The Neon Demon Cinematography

How to achieve a cinematic look with tight budget? Nick Refn is giving us the answer in his super stylish feature film The Neon Demon.
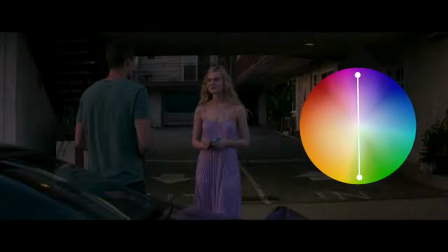[0:08]
And we are going to break it down and understand what techniques in terms of lighting, color and composition are being used.
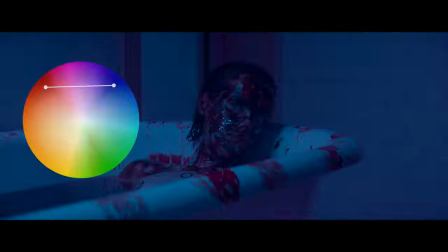[0:15]
Let's go!
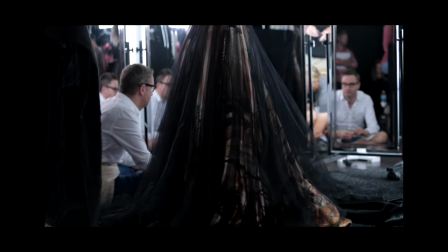[0:18]
What's good guys, my name is Olek Nikitin and you're watching No Limits On channel. The Neon Demon is a relatively low-budget art house movie by Nicholas Winding Refn. Considering the budget of 7 million dollars, which is not a lot for a Hollywood feature film,
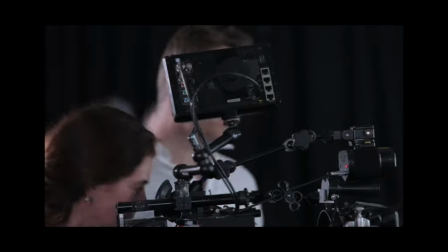[0:32]
and very tight schedule, we'll have a look at how they managed to achieve a very cool looking image with certain vibe to it.
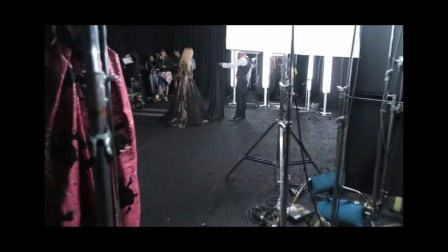[0:39]
So we can understand what makes it look so cinematic. I hate this word, but this movie is definitely cinematic.
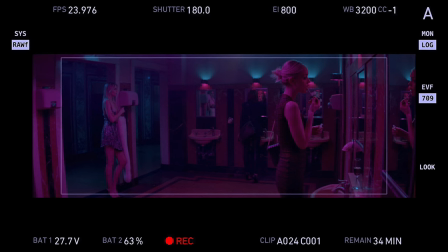[0:46]
But first, let's have a look at camera and lenses of choice. Nick Raffin and the DP, her name is Natasha Breyer, chose Arri Alexa XT+,
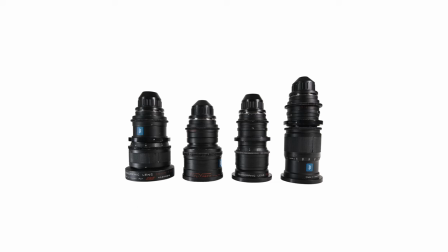[0:54]
and also Cook XTel Express anamorphic lenses with 2x squeeze ratio,
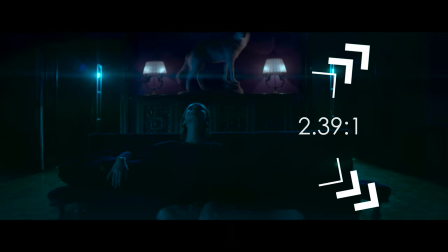[1:00]
so the final movie has 2.39 to 1 aspect ratio and very pronounced anamorphic look.
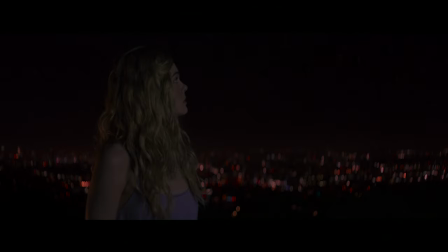[1:06]
Look at those shots of Night City, for instance. Spoiler alert, guys!
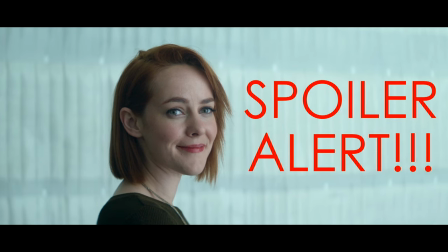[1:10]
If you didn't see this movie yet, I highly suggest watching it first and then coming back to my video.
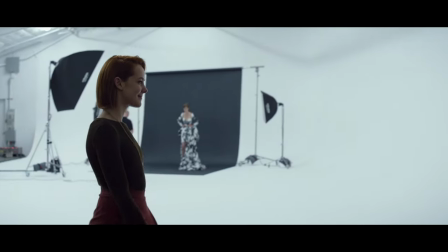[1:16]
Thank you. A few words about the plot. Jessie, who's played by Elle Fanning, is coming to LA as a young and shy girl and becomes a model.
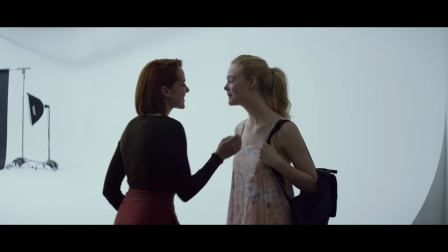[1:24]
Her new friend, Ruby, played by Jenna Malone, is helping her out, but the modeling world is cruel and it's not that simple.
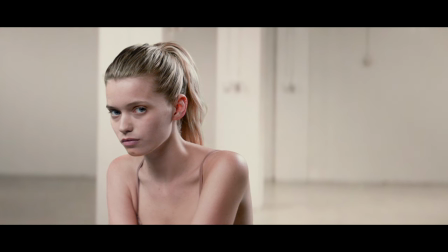[1:32]
The whole movie is about narcissism and beauty. Keep this in mind, guys. So now let's dive deep into breaking down the shots.
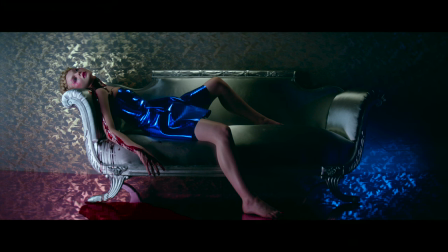[1:39]
So the opening shot. Here we see Elle Fanning and she's covered with blood. And let's have a look at the colors used in this scene.
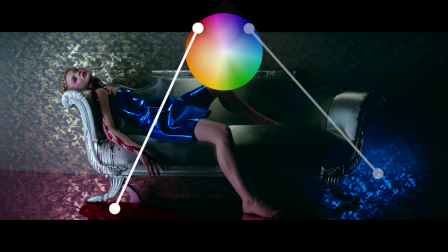[1:47]
We see a strong red color of the blood, a very saturated blue color and also kind of greenish color of the couch itself. And if we connect with the lines on a color wheel all of those colors we can see a classic triangular scheme.
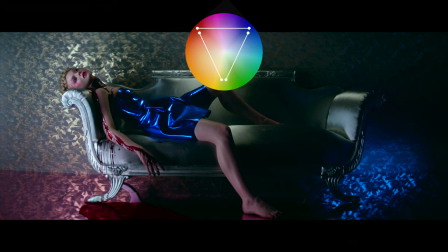[2:02]
Those colors match perfectly and as you can see the image itself is very pleasing to the eye.
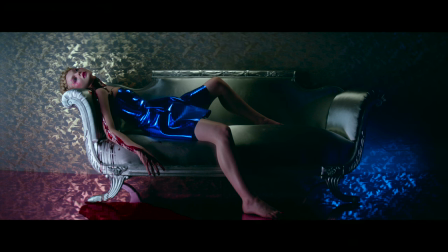[2:07]
And also we can see that the colors in the shot are kinda repeating itself. So the purple on the floor and purple on her makeup. And also the blue dress and the blue light in the corner of the shot. This shot is made on rails and we're moving backwards and we can see that this shot has a practical lighting.
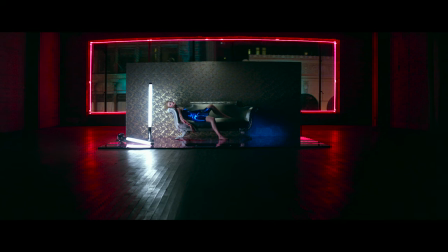[2:25]
So the lights itself are in the shot. Also I think there is some kind of light above as we can see right here.
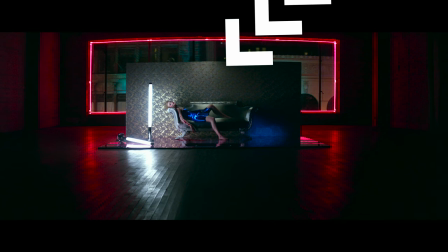[2:31]
We have a little spill of light on the wall.
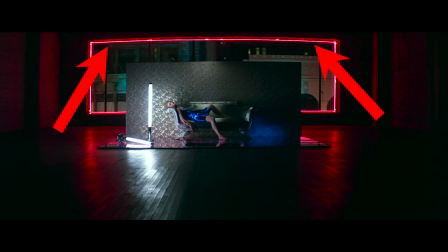[2:34]
Also we have a huge neon, you know, the neon demon, the neon sign behind her and we can see a huge curvature of the anamorphic lens.
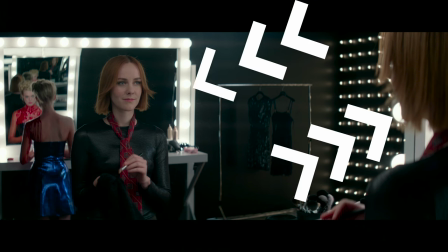[2:43]
It's a distortion. In the next shot we understand that it was a photo shoot and now we see the Jenna Milone's character and she's looking in the mirror and through
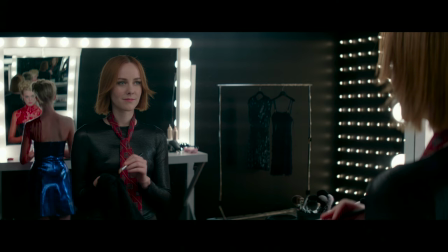[2:51]
another mirror we can see that she's looking at the main character so it's a lot of mirrors and the whole movie itself is full of mirrors.
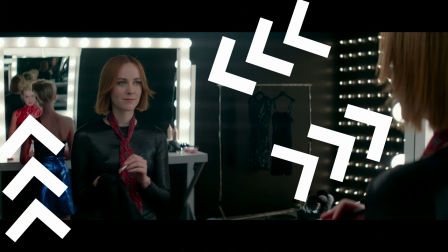[2:59]
Once again repeating the theme of narcissism and beauty.
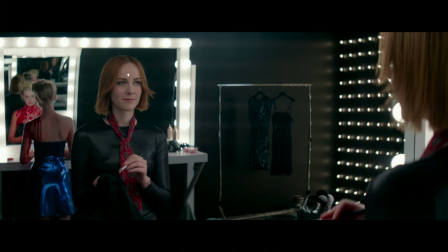[3:02]
And also I like how Jenna Milone's character is kind of in this square, dark square, pops out of the screen and it draws a lot of attention to it. And if we apply the golden ratio tool, we can see that her face is right in the main part of it,
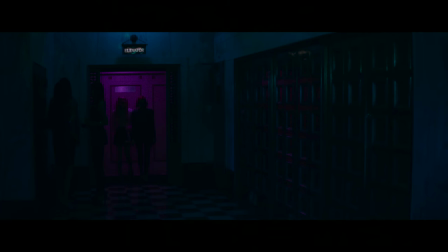[3:18]
in the most, you know, important part of the golden ratio. In the next shot, we see a very strong contrast and silhouette of those two ladies in the elevator. Now let's have a look at the color wheel and we can see two main colors in this scene, the purple or magenta and cyan or kind of bluish greenish one. And those colors are also complementary and as you can see it looks really nice.
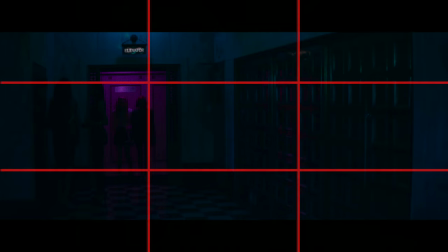[3:41]
Then if we apply a rule of thirds we can see that they are placed on the left third of the frame which is also very
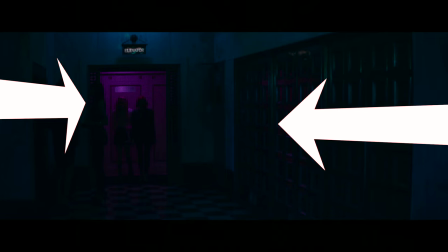[3:47]
nicely looking and we have a lot of leading lines towards those characters that are drawing our attention.
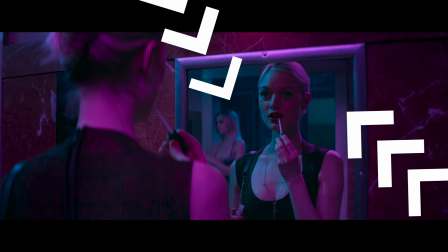[3:54]
So here we can see once again the repeating of mirrors theme.
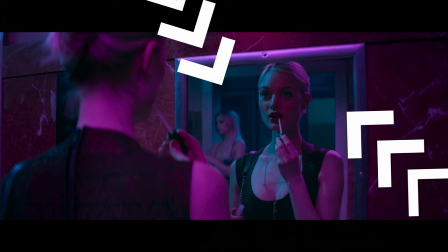[3:58]
It's a lot of mirrors in this movie and once again we see the purple and cyan color scheme.
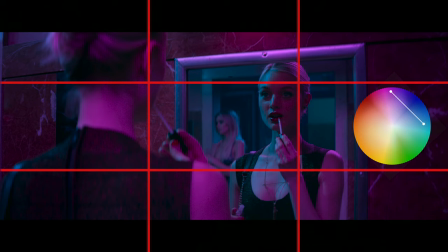[4:03]
And of course the main character is placed on both thirds.
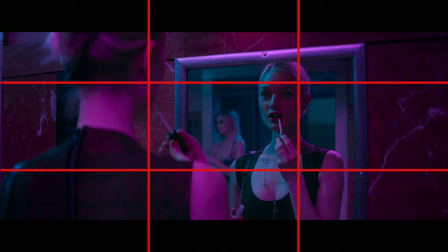[4:08]
On the left one we can see her back and on the right one we can see her face. So we have a nice balance.
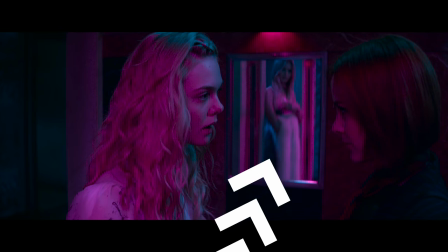[4:14]
In the next shot we can see a model and she's a bitch to be honest and she's jealous of Elle Fanning's character and
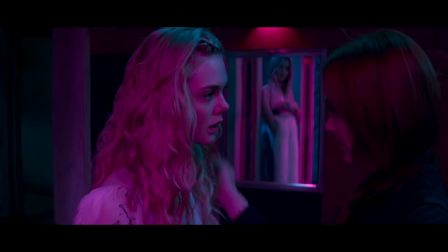[4:21]
she's looking at her through the mirror and she's kind of distorted because she's very angry and she hates this little young girl.
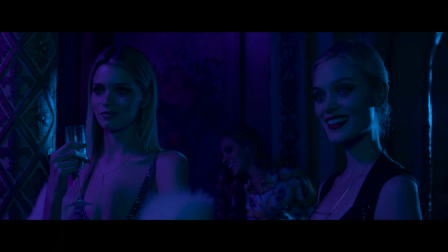[4:28]
So once again the mirrors cyan and purple. And in this scene we see a ton of blue and we see the main models, the professional models, the bitches, let me say, and they are very angry and they have a lot of pathos and they're just,
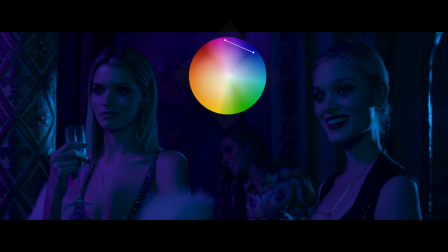[4:44]
you know, I don't like them. And we see a tiny bit of purple kind of shaping the face of the model on the left.
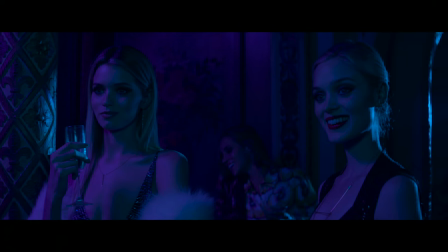[4:51]
And this blue color is strongly associated with something bad and evil, no matter that they are smiling and they're pretty, you know, beautiful, but trust me, they're pretty angry.
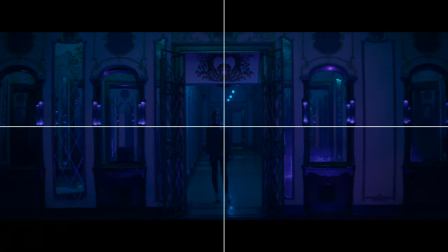[5:02]
And in the next shot, we see the beginning of a ton of shots with central composition. We see Jenna Malone's character right in the middle of the shot and we see a good symmetry.
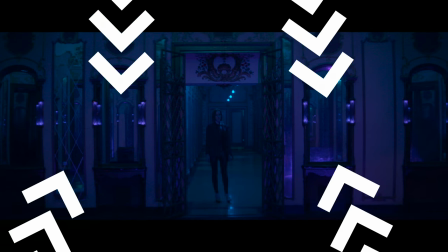[5:13]
Look at those mirrors, mirrors, once again mirrors everywhere. And we still see the colors blue, cyan and magenta.
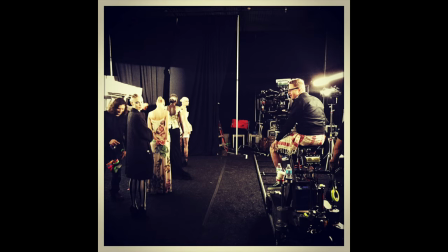[5:20]
Yeah, by the way, Nick Ruffin just loves using the rails as you can see right here. Also, Nick Ruffin loves a lot of dark and moody shots and very wide shots that are almost completely blacked out. And also we can see really nice leading lines and the rule of thirds is telling us that its composition is almost perfect. And I think you understand everything about this shot by yourself. Central composition, only the red color looks awesome.
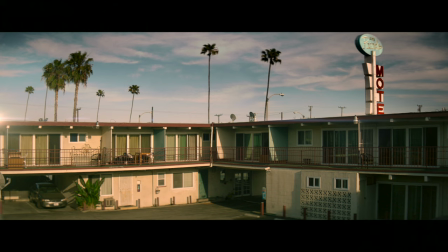[5:46]
So now we'll have a look at some daylight shots and as you can see we have a lot of artifacts of anamorphic lenses.
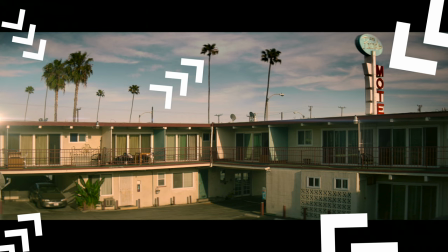[5:52]
The corners are pretty soft and as you can see we even have some fogginess in those.
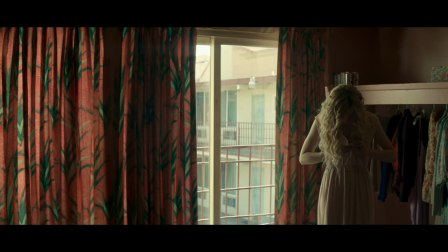[5:58]
As Nick Raffin said, Natasha Breyer from time to time was wiping her forehead and covering with this you know sweat the
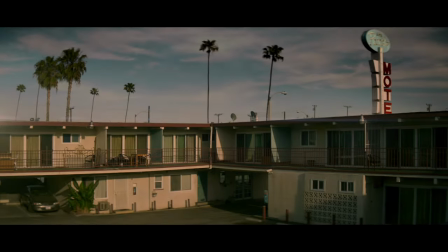[6:05]
lenses a little bit so they achieved this softer look and imperfections are actually looking really great in this shot.
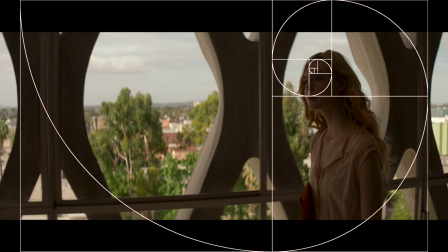[6:13]
In the next shot we see the golden ratio rule once again and I also really like how this building looks.
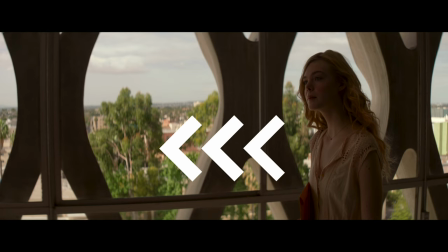[6:19]
Look at those shapes of the wall those holes and as you can see Nick Raffin
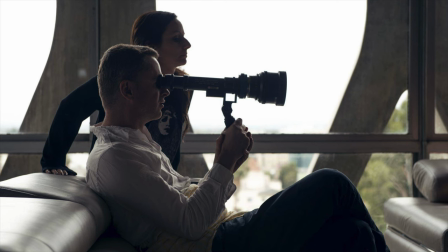[6:24]
is sitting right here and checking the framing with his super duper thing.
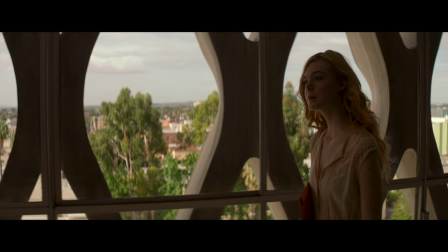[6:29]
Basically it's a viewfinder. And one more important thing that Elle Fanning is coming from the right and she's going to the left and we see a lot of empty space up front. So she's coming into the new world, new life, new modeling business let me say.
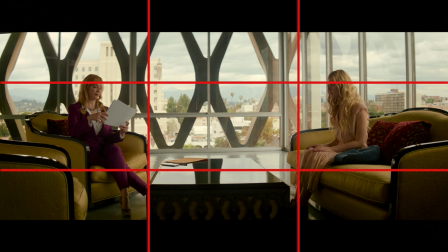[6:43]
First of all if we apply the rule of thirds we can see that the characters are really separated and they are far from each other. So the lady at the left She's a shark in this business and Elle Fanning is just a new really young girl with nice face but nothing else.
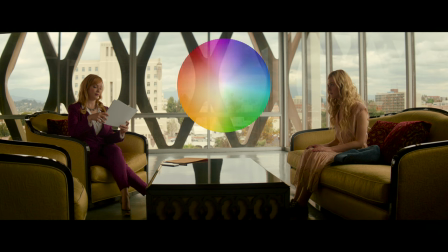[7:00]
And now let's have a look at the colors. I just love this color scheme. Look at this. First of all we have this deep red kind of a raspberry color of her suit. Really nice one. And also we can see some pillows of dark and deep red color as well.
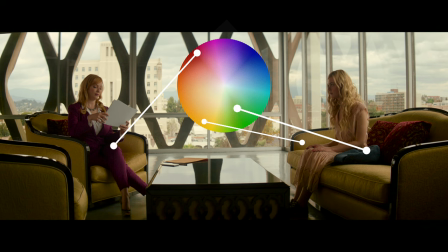[7:15]
The color of the couch is so call its deep yellow, you know, kind of mustard color. And also we have those little pillows, kind of dark green. And I really enjoy the combination of those colors.
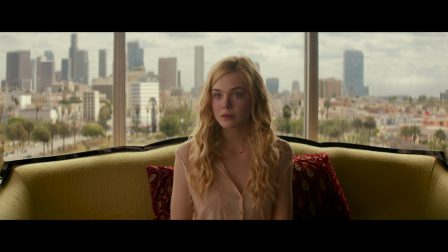[7:28]
In the next shot, we see the downtown LA behind her. And also we can see some light coming from the left side and a little bit of bounce or fill light from the right as well.
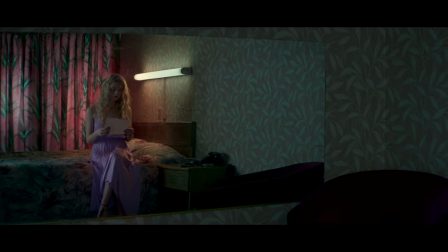[7:38]
And the central composition, of course. So now we're in the motel where she lives because she's not local, of course.